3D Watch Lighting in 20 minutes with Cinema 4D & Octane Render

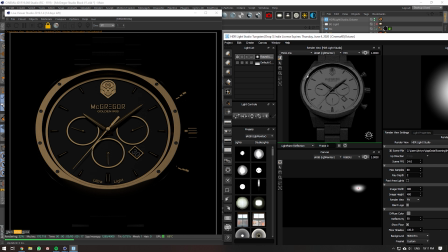[3:51]
now we need to start to highlight all the features so if we add in a light like this we start to think about what's missing
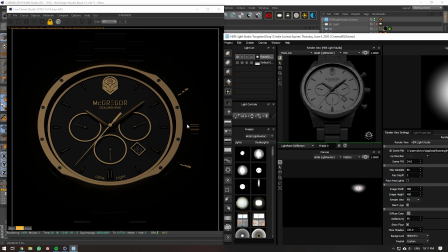[3:58]
so you can't see the edges a lot of this is hidden a lot of that's hidden so you need to start adding in lights for those so let's
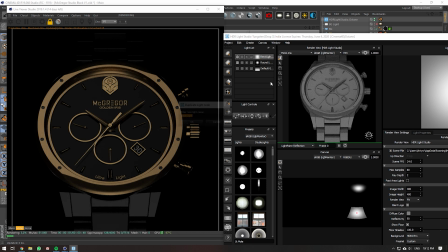[4:06]
go and add in a light down here now you can see the bottom duplicate it now you can see the top so this is just a very basic start off the edges are still missing so you'll need a light for the edges as well so if we drag in an edge like there
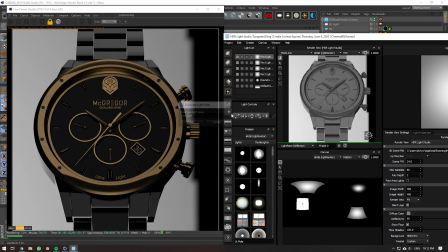[4:19]
there we go drag in one on the other side there
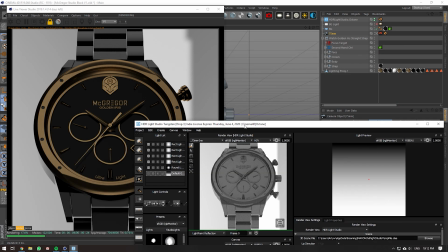[4:26]
we go and now we can see those little edges there so what you also want to do is make sure that your background
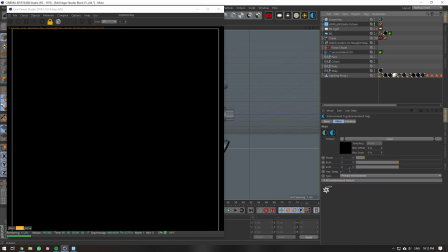[4:36]
is black and so that you're not worrying about these things showing so if I change this to visible so so now you can kind of see
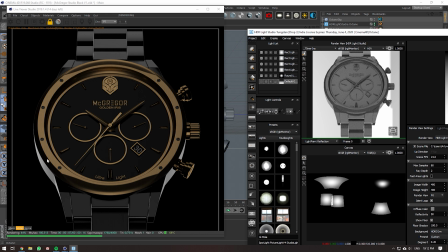[4:44]
what your background and everything will look like in photoshop so this is kind of underexposed so what I'm going to do here is just pump up the
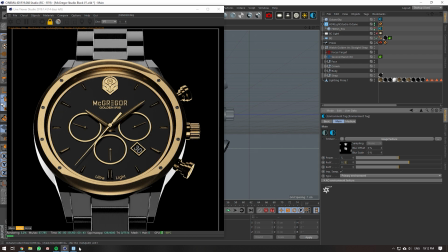[4:52]
exposure of all my lights overall and then we can just adjust them depending on how much we need to
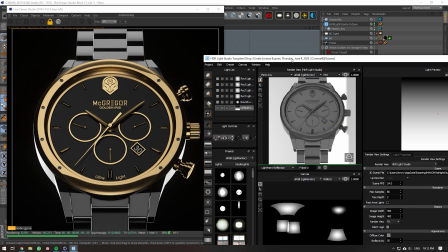[4:58]
uh adjust it for later so kind of like that so now
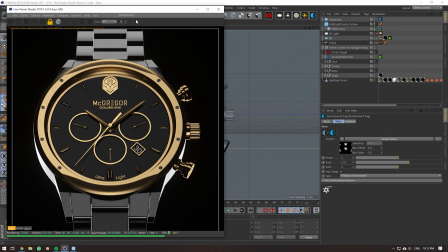[5:04]
we kind of got like a basic little lighting setup here so i'm just going to make a little bit these smaller because
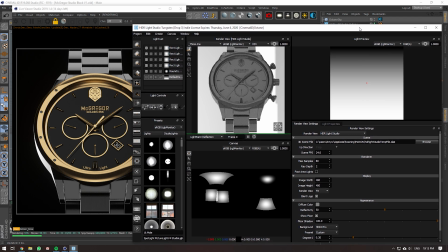[5:08]
it's kind of cramped on my screen kind of like that now
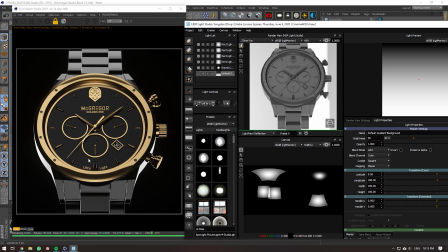[5:17]
i've got like a little bit of a basic lighting setup we start to think about what else is missing so um it would be great to have a gradient in the background rather than just like a flat black so what
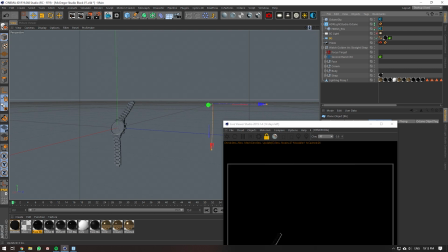[5:33]
I'm going to do is I have a floor in the background here which is quite far away it's not really necessary for it to be this far away but for whatever reason in this case I made it this far away this project's like a
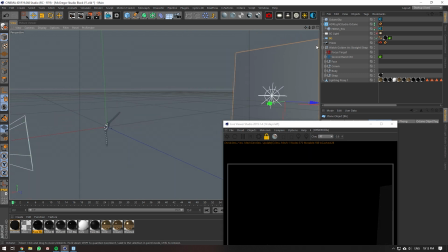[5:48]
year old so it can be a lot closer the only thing you need to worry about if it's a lot closer is light might start to bleed onto your products and your background might actually affect the lighting of a product so it might be a good idea to keep far away but it
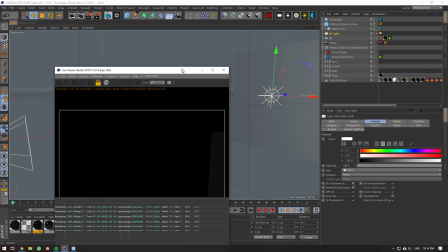[6:01]
also it's not it's not a huge deal and then we've just got like a light in the back here that's pretty much just shining on the background which
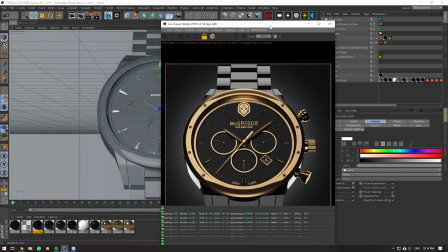[6:09]
is just a spotlight and if you combine those together position them well you'll get a nice round spotish light in the back so there you
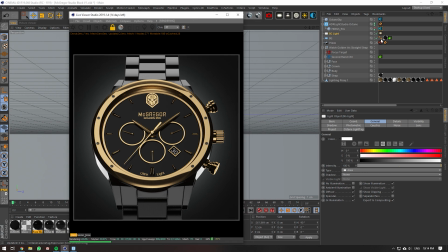[6:17]
go um so the lighting of this is still a little bit underexposed so I'm just gonna bump this up to like 10 and
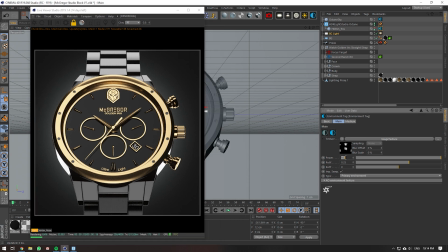[6:27]
then I might even go up to like 20 that might be intense let's
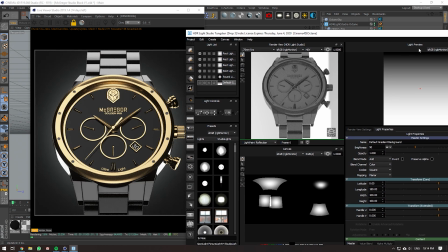[6:32]
go 10 and then we can just adjust these depending on what we need for each light
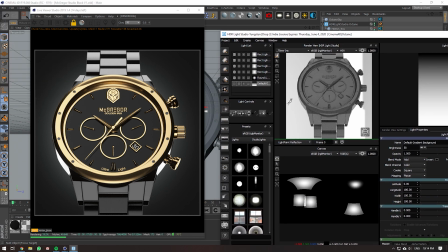[6:36]
so now I've got like a basic lighting setup it doesn't look great yet but we can start to tweak things a little bit so this is a very progressive kind of way of lighting your light as go along so we
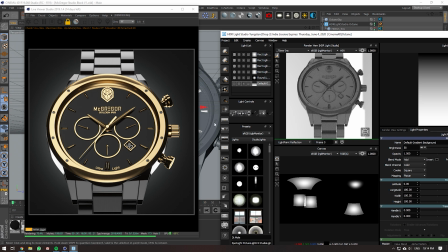[6:50]
need to start making this look good um so where else do we kind of need lights so here i can see these dark these edges that look dark here having a little bit of light here and a little bit of a gradient might add some more detail in so here if i go and add a little spotlight here